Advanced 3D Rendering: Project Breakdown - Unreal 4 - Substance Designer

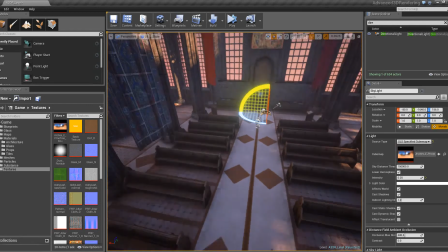(24:32)
This has had a couple of drawbacks, where for example I don't get nice bounce lighting that you probably
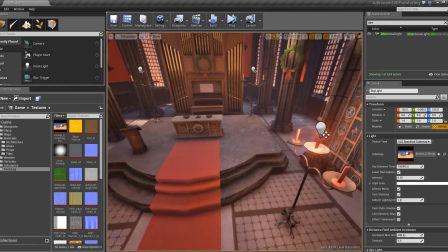(24:40)
would get from using the global illumination light mask baker,
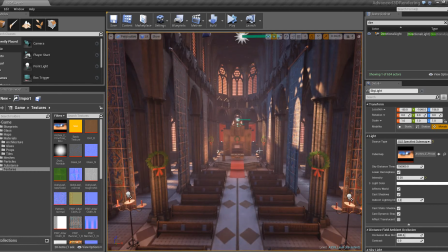(24:45)
and to kind of account for that I used a skylight with a cube map,
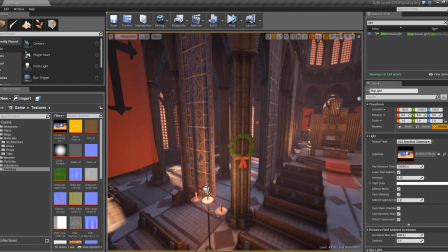(24:51)
and this helps illuminate the scene a bit more. and get nice reflections on the metals, and as well as just add a kind of a fake bounce lighting, so to speak.
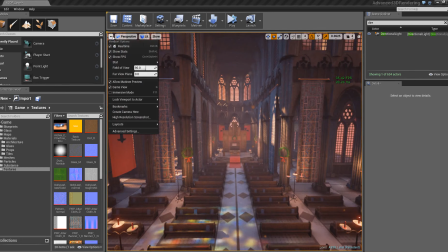(25:04)
Not necessarily bounce lighting, but just add a little bit extra.
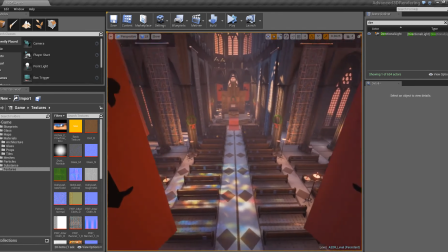(25:08)
And then there's a few point lights as well for the, for example, the candles.
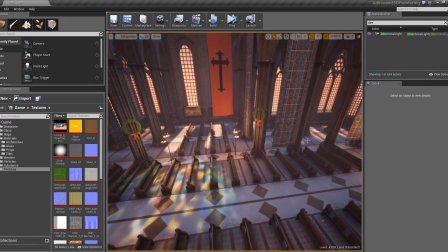(25:14)
And another drawback is the frame rate doesn't quite stand up.
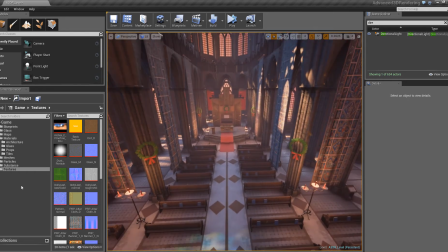(25:20)
So obviously in a game environment, this probably wouldn't work. But again, this project was a cinematic. It's for, you know, a portfolio piece. It wasn't really meant to be for a game, but obviously that's a consideration I personally have to make when working on proper game projects.
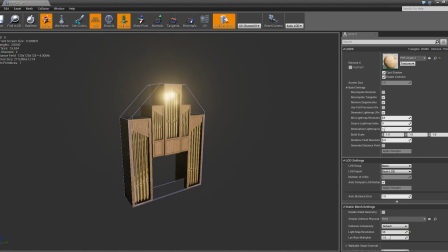(25:42)
So that's a lighting aspect. So I've kind of gone over materials, lighting, textures.
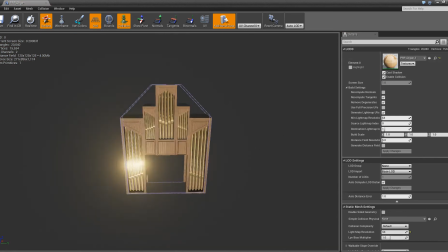(25:47)
So for meshes, fairly straightforward.
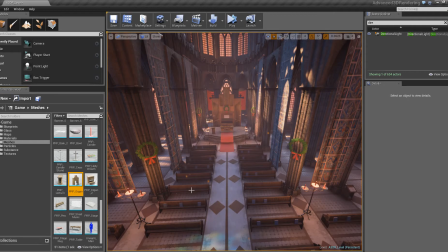(25:52)
Obviously after modelling in Maya, these would then be exported as FBXs.
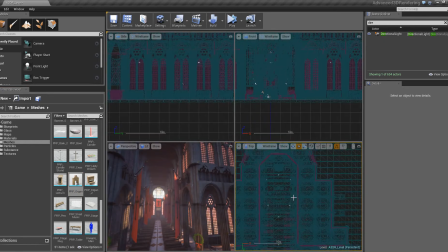(25:57)
I would then import each mesh. I wasn't too worried about collision or anything like that.
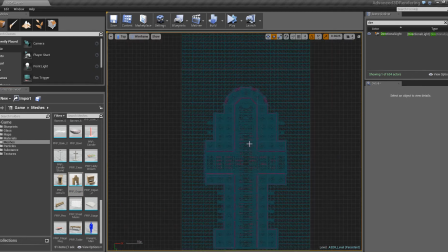(26:05)
Then import them, make sure they had the right material IDs, apply whatever material, and then put it in the scene. Now this scene was created a couple of times, mainly because I had a few changes to scale that I made.
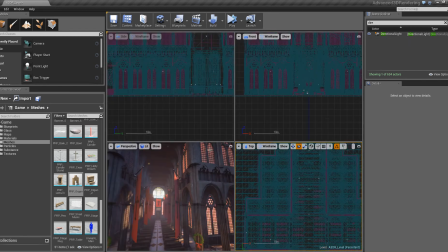(26:23)
We have a look here in the top down view. This is quite nice when you see the layout of all the cross faults.
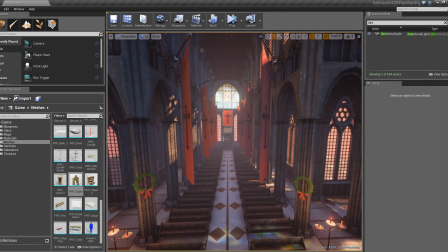(26:30)
I followed a reference of a top down schematic of a cathedral,
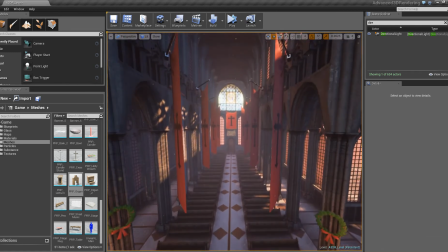(26:38)
kind of followed that layout of the cathedral.
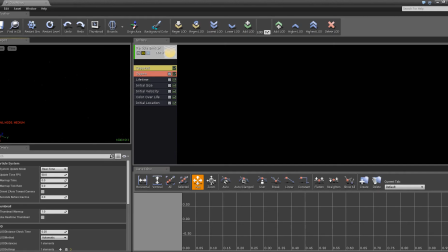(26:45)
So some last things I'll go over.
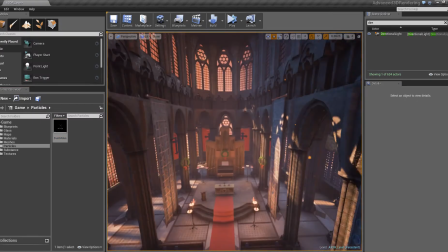(26:50)
We've got some particle effects in here, very basic, just some dust motes that float around.
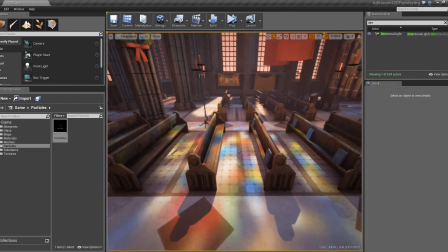(26:57)
It's actually an old effect from UDK that I had used in the past.
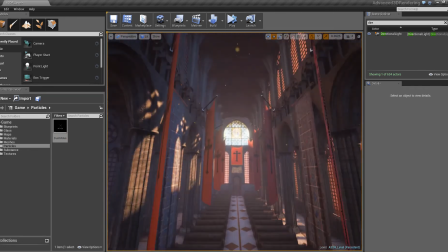(27:02)
It's actually E3D's effect, and I reapplied it for Unreal 4.
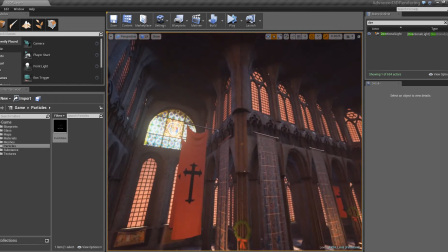(27:07)
Really straightforward to do, and it adds a lot of depth to the scene, especially when you have nice depth of field.
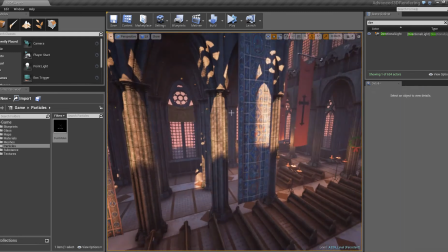(27:18)
Yeah, that's pretty much it for this environment.
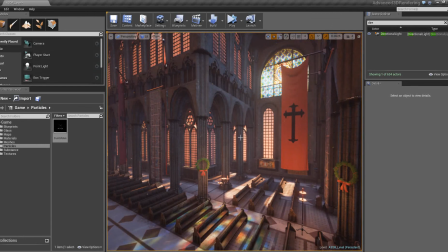(27:24)
It's taken me a good 12 or 11 weeks to complete.
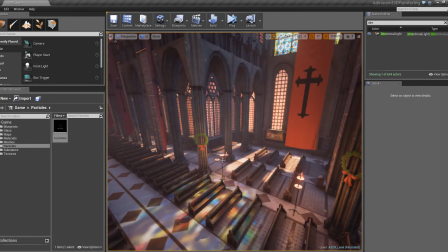(27:30)
I would say the structural elements of the environment probably took the longest, as they were modular, and so for example the cross vaults or a duplicated one by one,
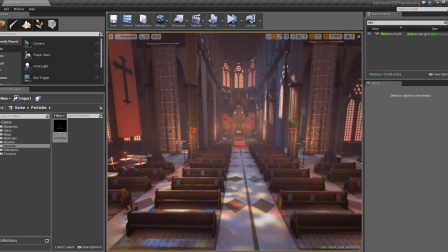(27:43)
and I had to make sure they all fit together and all the meshes worked,
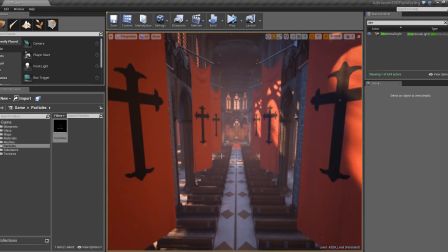(27:48)
and that took quite a bit of time, and obviously then texturing them all also took time.
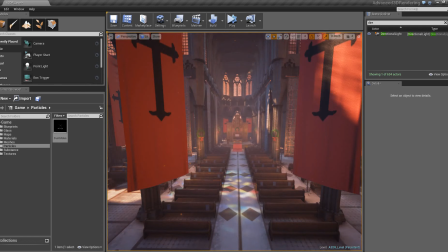(27:55)
But again, thanks to, say, Substance Designer, that helped a lot with the iteration and speed of the project.